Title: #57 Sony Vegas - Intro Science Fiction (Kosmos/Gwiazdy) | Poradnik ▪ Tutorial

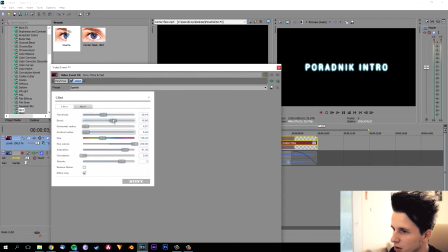(4:39)
Tu se horyzontalną poprawimy, wertykalną też trochę poprawimy. boost niższymy i damy, aby był tekst coś takiego i mamy coś takiego ok, to jeszcze możemy zrobić tak, ok, teraz wchodzimy w animację i to mamy na pierwszej klasce,
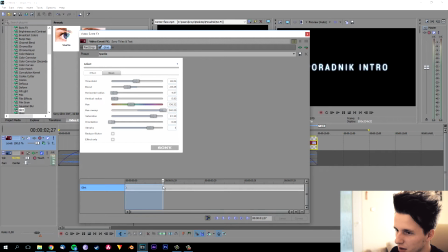(4:57)
to co mamy na pierwszej zostawiamy i idziemy na na drugą sekundę,
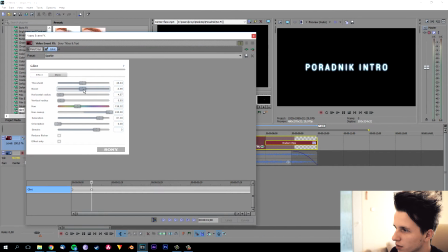(5:03)
czyli możemy sobie to kliknąć po prostu i na drugiej sekundzie dajemy boost trochę większy niż był Taki gdzieś.
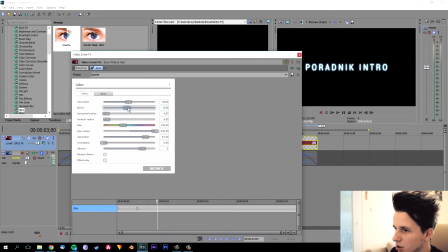(5:11)
Potem na trzeciej sekundzie zmniejszamy bus, aby był tak lekko niebieski w trajści słoty. Zmniejszamy. Coś takiego by powstało. Teraz kopiujemy to co zrobiliśmy.
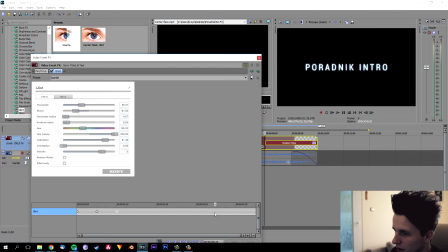(5:25)
Ctrl C dajemy na ósmą sekundę mniej więcej. I klikamy paste, aby po prostu ten efekt się tu nie zmieniał. I teraz idziemy jeszcze raz na sam początek. Tu boost dajemy na 0, kopiujemy to,
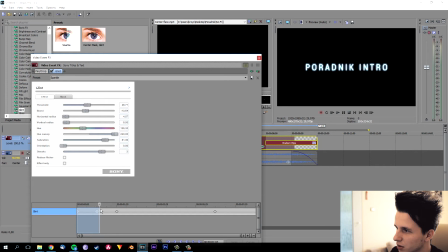(5:40)
jak teraz widzimy on się sam tak pojawia, tak na ostro, potem się zmniejsza, zostaje tak i na końcu. I na końcu dajemy właśnie, kopiujemy ten z boostem 0, aby po prostu zniknął nam całkowicie.
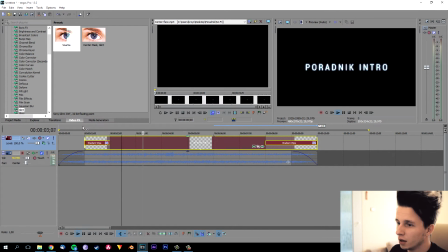(5:54)
I to właśnie jest zabawa z tekstem, to są efekty, które z tekstem robimy.
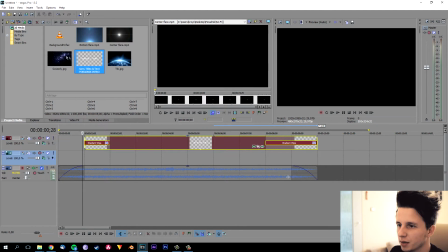(5:58)
Teraz przechodzimy do drugiej zoru, damy wideo track, projekt media, przeżycamy gwiazdy, dajemy ją na całą warstwę.
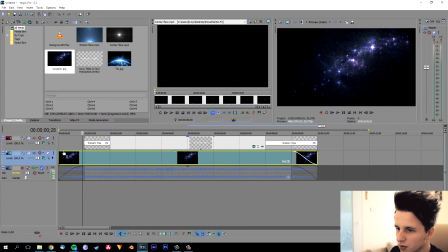(6:05)
Tu oczywiście mam tak fade na jedną sekundę, tu też fade, tak do tekstu. I teraz widzimy, że te gwiazdy są przycięte tak na rogach. I musimy po prostu zrobić tak, aby program ich nie skalował do naszego formatu. Oznaczamy to maintain, dajemy disable. I teraz gwiazdy nie są jakby po prostu skalowane.
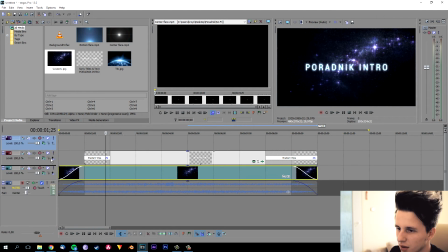(6:25)
Wszystko fajnie wygląda. Zostawmy na razie to. Dajemy dalej, dajemy planety na górę.
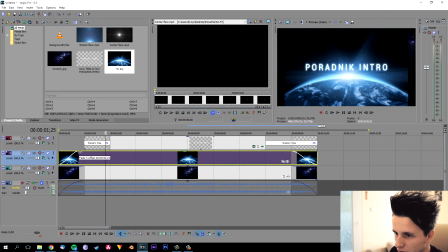(6:34)
Dajemy też tu fade, dajemy też rozmycie, robimy to samo też, żeby nie było skalowania. No i ten disable, super, fajnie wszystko działa. Dajemy teraz tutaj pankrop, maska,
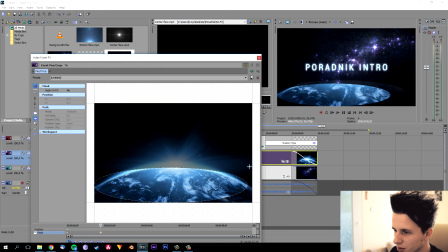(6:48)
kółko wybieramy, klikamy tak gdzieś tu na rogu, robimy coś takiego, tak aby wziąć to.
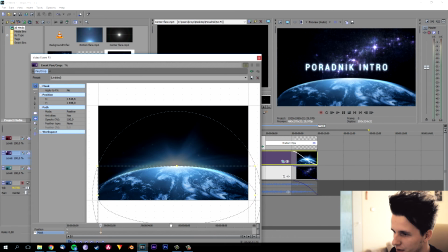(6:54)
Teraz klikamy ten dolny i tak poszerzamy i teraz zcentrujemy, tak aby tą planetę mniej więcej wziąć. Wszystko fajnie, feeder bov, feeder tak na oko damy, ale nie in tylko bov.
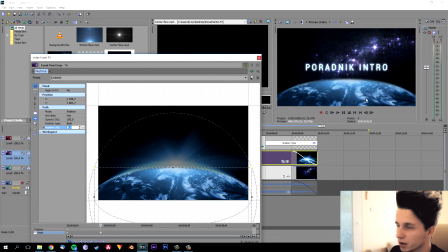(7:12)
Tak na cztery, okej fajnie, planeta jest taka rozmyta, taka jakby za horyzont wchodziła.
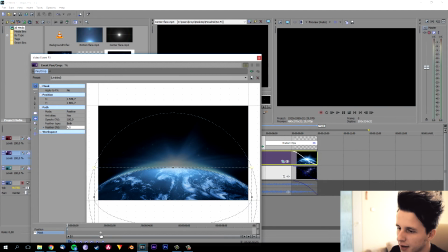(7:17)
Oto nam chodzi, tą poprzedniki wykasujemy i teraz mamy kolejną zabawę. jak widzimy, mamy gwiazdy z tyłu i tak.
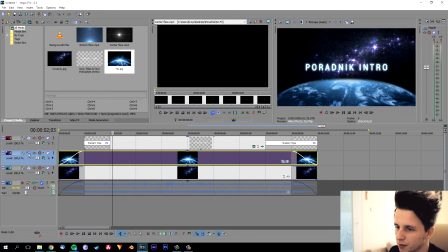(7:26)
Teraz musimy zrobić taką udarcz perspektywę 3D, czyli po prostu damy ruch, czyli pankrop, znowu planeta, na początku mamy coś takiego,
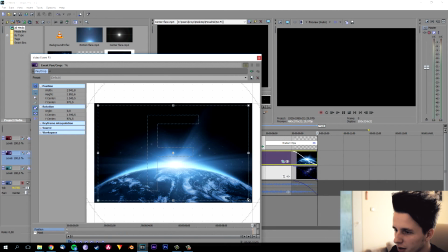(7:35)
na końcu jedziemy, tu zaznaczamy, to było scrawlowanie i dajemy takie delikatne, takie delikatne po prostu, aby to nawet tylko trochę się poruszała. Tak zapamiętajcie mi się wizualnie, jak to wygląda.
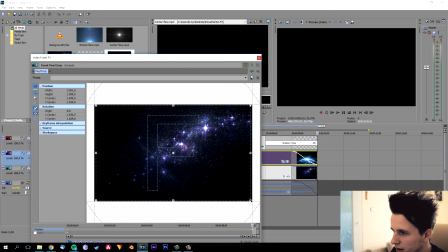(7:46)
Teraz przechodzimy sobie na gwiazdy, na sam koniec, i teraz daje się trochę bardziej niż tam było aby gwiazdy szybciej się przybliżały to by dało takie złudzenie monumentalizmu planety i odległych gwiazd,
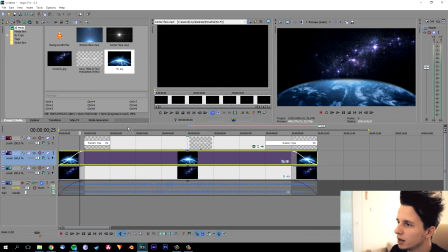(8:00)
aby to wyglądało bardziej realnie teraz właśnie udaliśmy efekt 3D
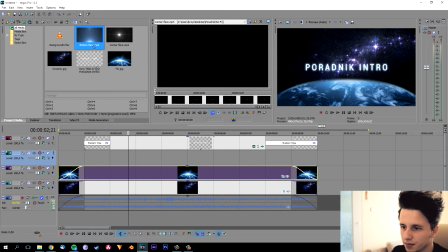(8:04)
teraz musimy użyć taki color grading i flare to w sumie zrobiono automatycznie template dajemy sobie to no
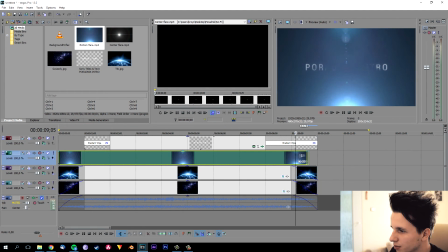(8:13)
tutaj robimy sobie przejście na jedną sekundę
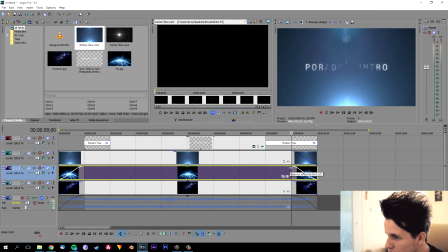(8:17)
przejście na jedną sekundę, to coś mi się zepsuło, poprawię tylko jedna sekunda,
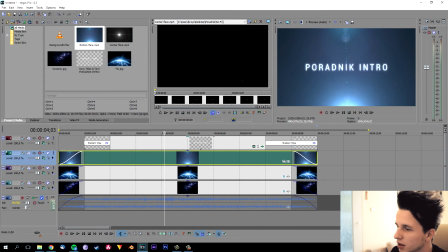(8:23)
jak teraz widzicie po prostu nic nie widzimy za tym trackiem, ale dajemy sobie na add,
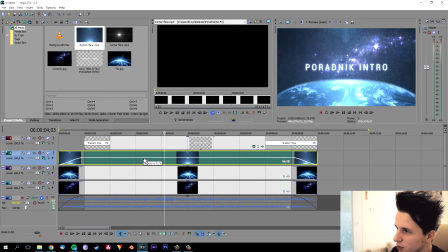(8:28)
teraz nam się dodało, ale mamy trochę za mocno, więc opacity zmniejszamy tak gdzieś na połowę i jest już sympatycznie,
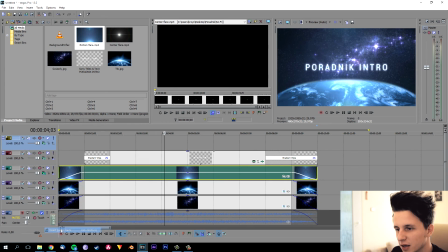(8:34)
trzeba sobie wyłączyć, połączyć, wszystko fajnie wygląda, dajemy nowe video, tutaj centralna frela,
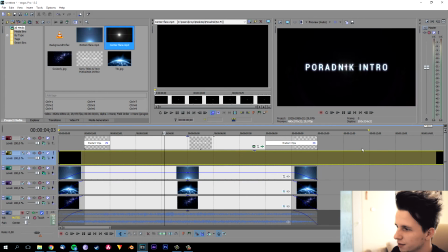(8:42)
ogólnie właśnie intra wygasi właśnie Zobaczmy na tym poleganiu, że masa materiałów zewnętrznych To było po prostu to jakkolwiek wyglądało I to znowu dajemy sobie na add
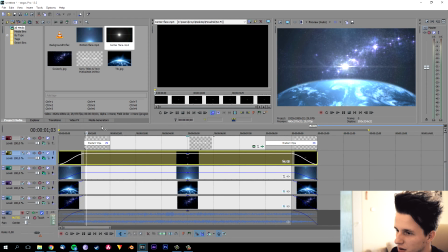(8:54)
Add, trochę zmniejszamy, patrzymy jak pozycja jest Jest tak, tekst mamy tutaj, więc teraz wchodzimy w kompozycję
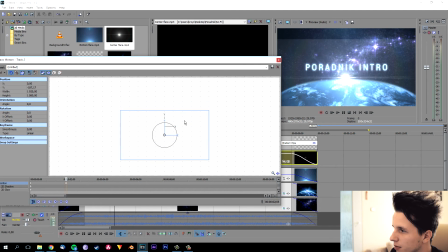(9:03)
Blokujemy x, dajemy trochę na dół, tak aby to było tak mniej więcej z tą planetą Powiększamy teraz tą warstwę, aby nie było tego czarnego punktu zostawiamy tak, wykasujemy ten poprzedni key, który był domyślnie i zostawiamy tylko jeden key, który właśnie zrobiliśmy
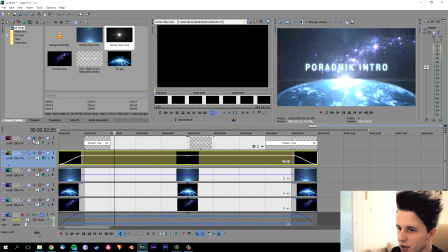(9:20)
opacity też zmniejszymy, tak delikatnie nasz tekst obniżymy również trochę na dół,
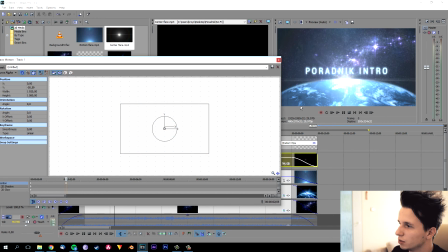(9:28)
on domyślnie jest na środku, więc sami się nie przejmujemy tylko tym się przejmujemy to ten key poprzedni też domyślnie wykasowujemy
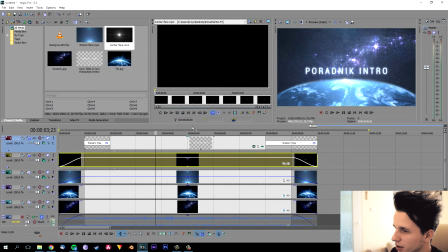(9:38)
mamy teraz już coś takiego fajnego mamy tekst przy wygrzącym się gwiazdami Jeszcze możemy zrobić nową warstwę i na górnej warstwie jest Meda Generators,
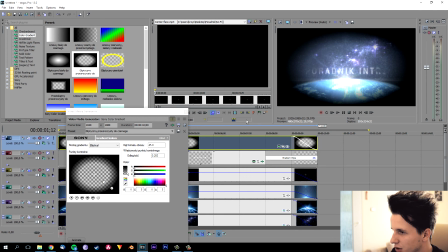(9:48)
eliptyczny, przezroczysty. Zrobimy po prostu czarną krawędzie, aby wszystko fajnie ze sobą spółkało. I teraz wchodzimy w opcję, dwójkę pomniejszamy tak trochę i dajemy opacity, takie mniejsze,
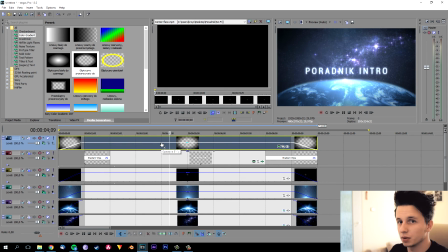(10:05)
aby to nie było takie jakby gwałtownie rygorystyczne. wszystko fajnie wygląda według mnie jest bardzo fajny efekt i tak właśnie otrzymujemy intro, które widzieliście na wstępie po moim intrze
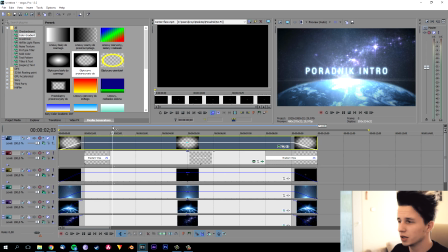(10:21)
i tak właśnie to polega zabawa intrami, ogólnie intro w EGASie robi się takie proste takie minimalistyczne, bo robiłem research przed tym poranikiem jak zobaczyłem na YouTubie top 100 najlepszych intrami w EGASie i że to lubi kilkaset tysięcy ludzi,
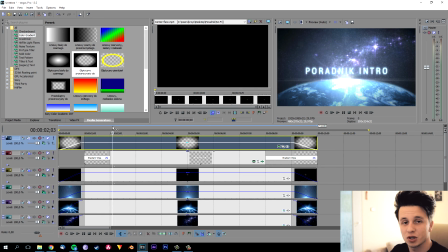(10:39)
kilkaset tysięcy ma lajków, to się po prostu przeraziłem, bo to nie było ładne. Dziękuję Wam za oglądanie, zapraszam do koniec poraników, w którym będę też omawiał inne intra, no i dziękuję jeszcze raz za oglądanie, do kolejnego, trzymajcie się, na razie.